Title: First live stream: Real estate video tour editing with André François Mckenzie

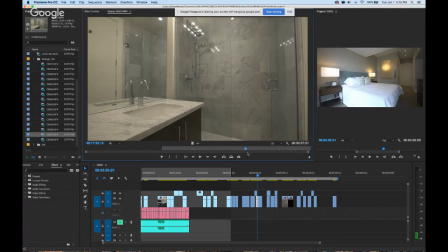Yeah, this is the second floor bathroom that is across from the second bedroom. So when we edit, like I always like to have all the shots moving. I mean, it happens sometimes, but I don't like when the shot stops moving.
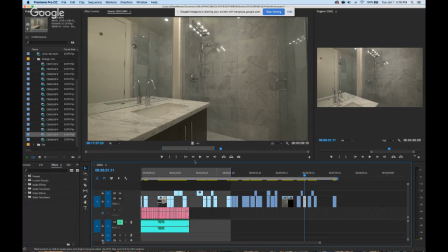It should always be moving. Actually, I already have this bathroom, so I'm gonna see what looks better later on. I tend to be indecisive with my
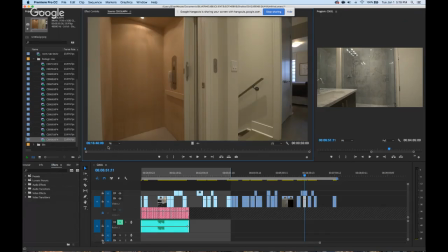selection process because I like to compare them back and forth to see what works better. So I think these shots I did off the tripod when I was doing photos, not on the gimbal. So that's why I think they're out of order.
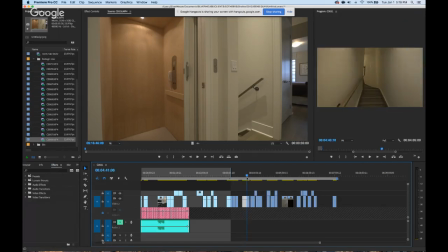But I think this elevator shot needs to go after the stairs. Yeah, right there. The elevator on the second floor, a pretty nice feature.
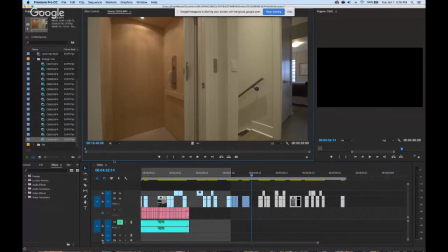Oop, I didn't select it in and out. I think it's just a still shot, I think.
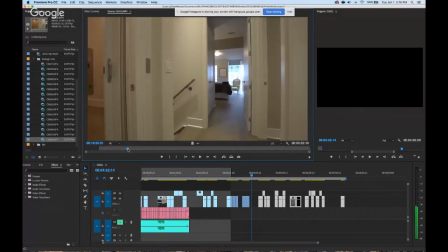Oh no, we panned. Look at us.
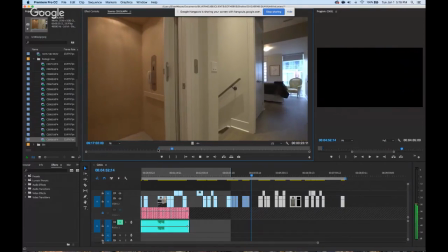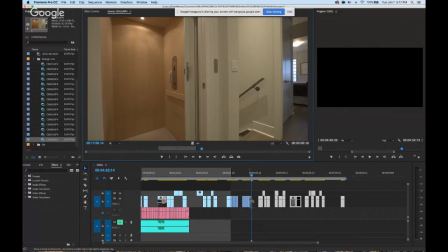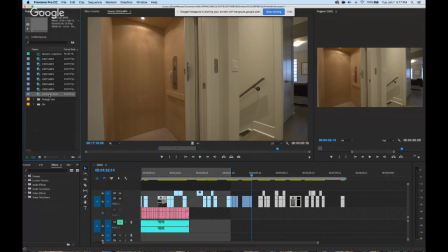Okay, so that was that. These clips are from the previous project, which are down there. I'm just going to save that and just start editing.
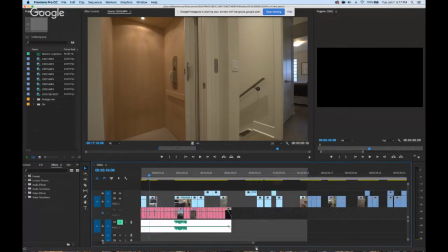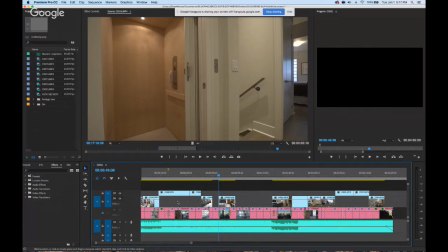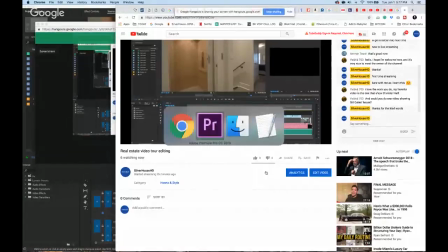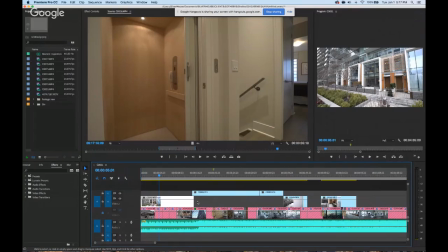So if you know our work, I mean, this is a song that we've used many times,
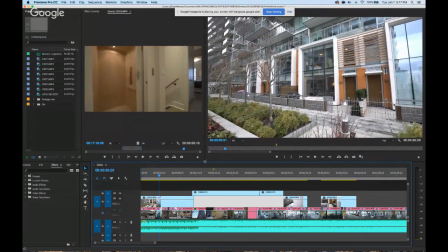but I think it works well for downtown Toronto condos.
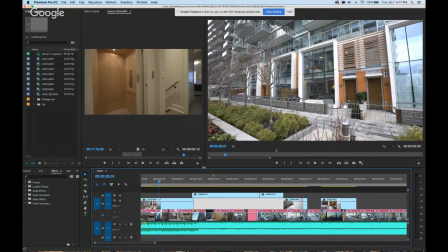It's sort of modern, has a nice sound to it, nice vibe, and it's easy to cut to.
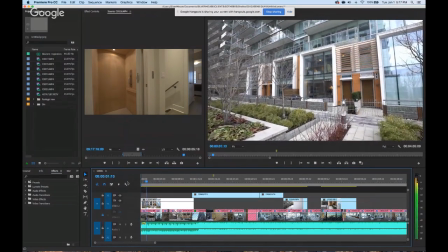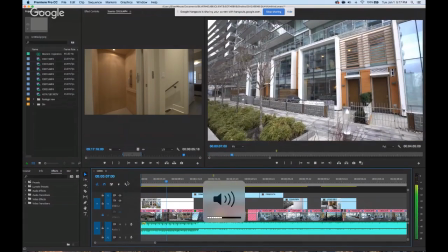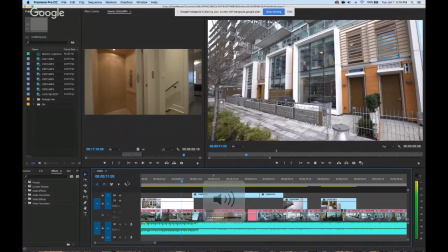It's a pretty long shot. That's going to be a lot shorter.
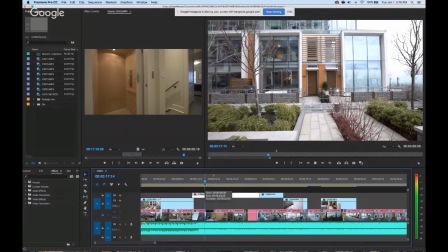See, so I like to look at my shots and listen to music, obviously. See how they flow together.
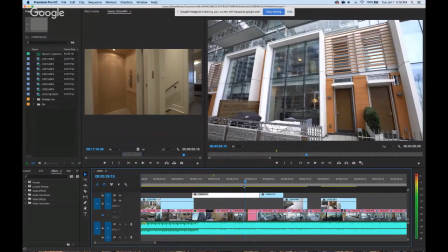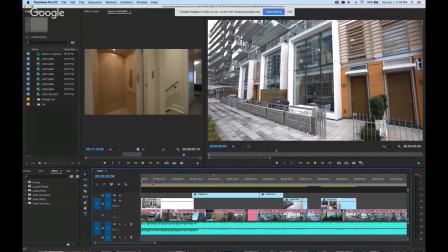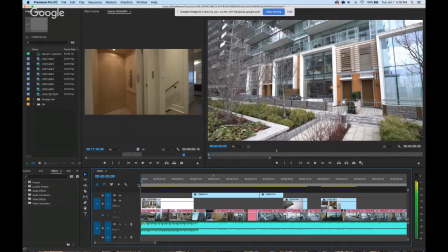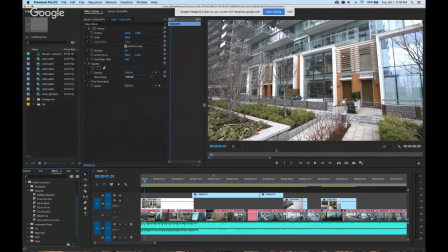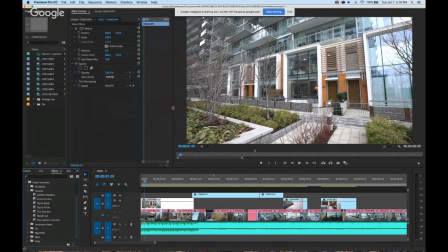So I'm sort of ADD with my editing.
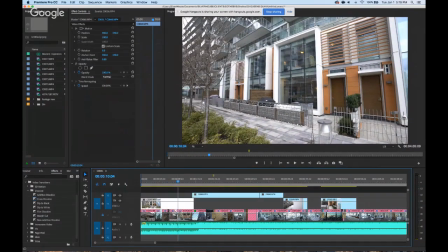So I think there's a good ending point. We kind of know that we're focused here.
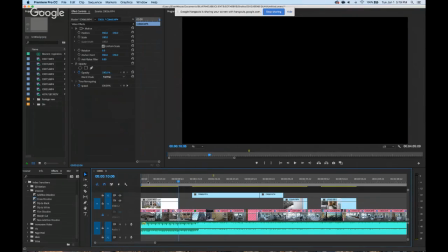So I'm going to drag that back and kind of listen to the music to see how long of a
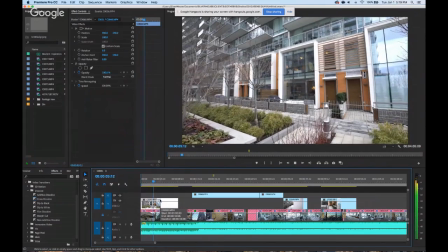intro I should cut this first clip to.
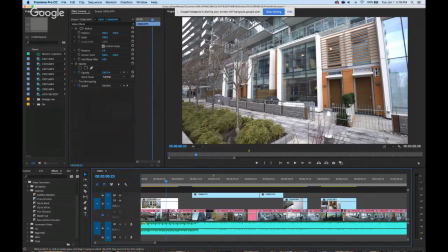I think right there. So using the previous project, I already have cut points from the clips here. Normally these would be offline, but I have the footage still on my computer. So what I normally do is I just select my point.
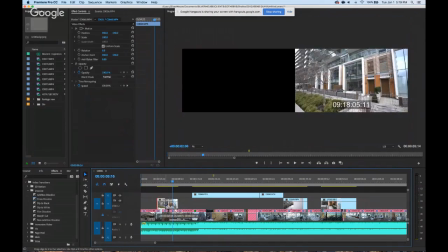It's going to be right here. I drag that beginning up, get my end point, because that's where I want to end up. That's my focus, the focus of my shot. And the beginning is all revealing or building up to that point.
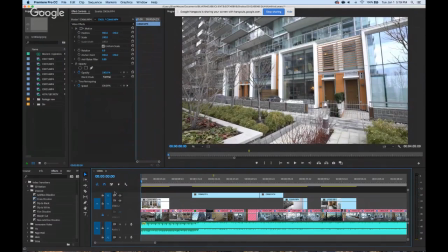So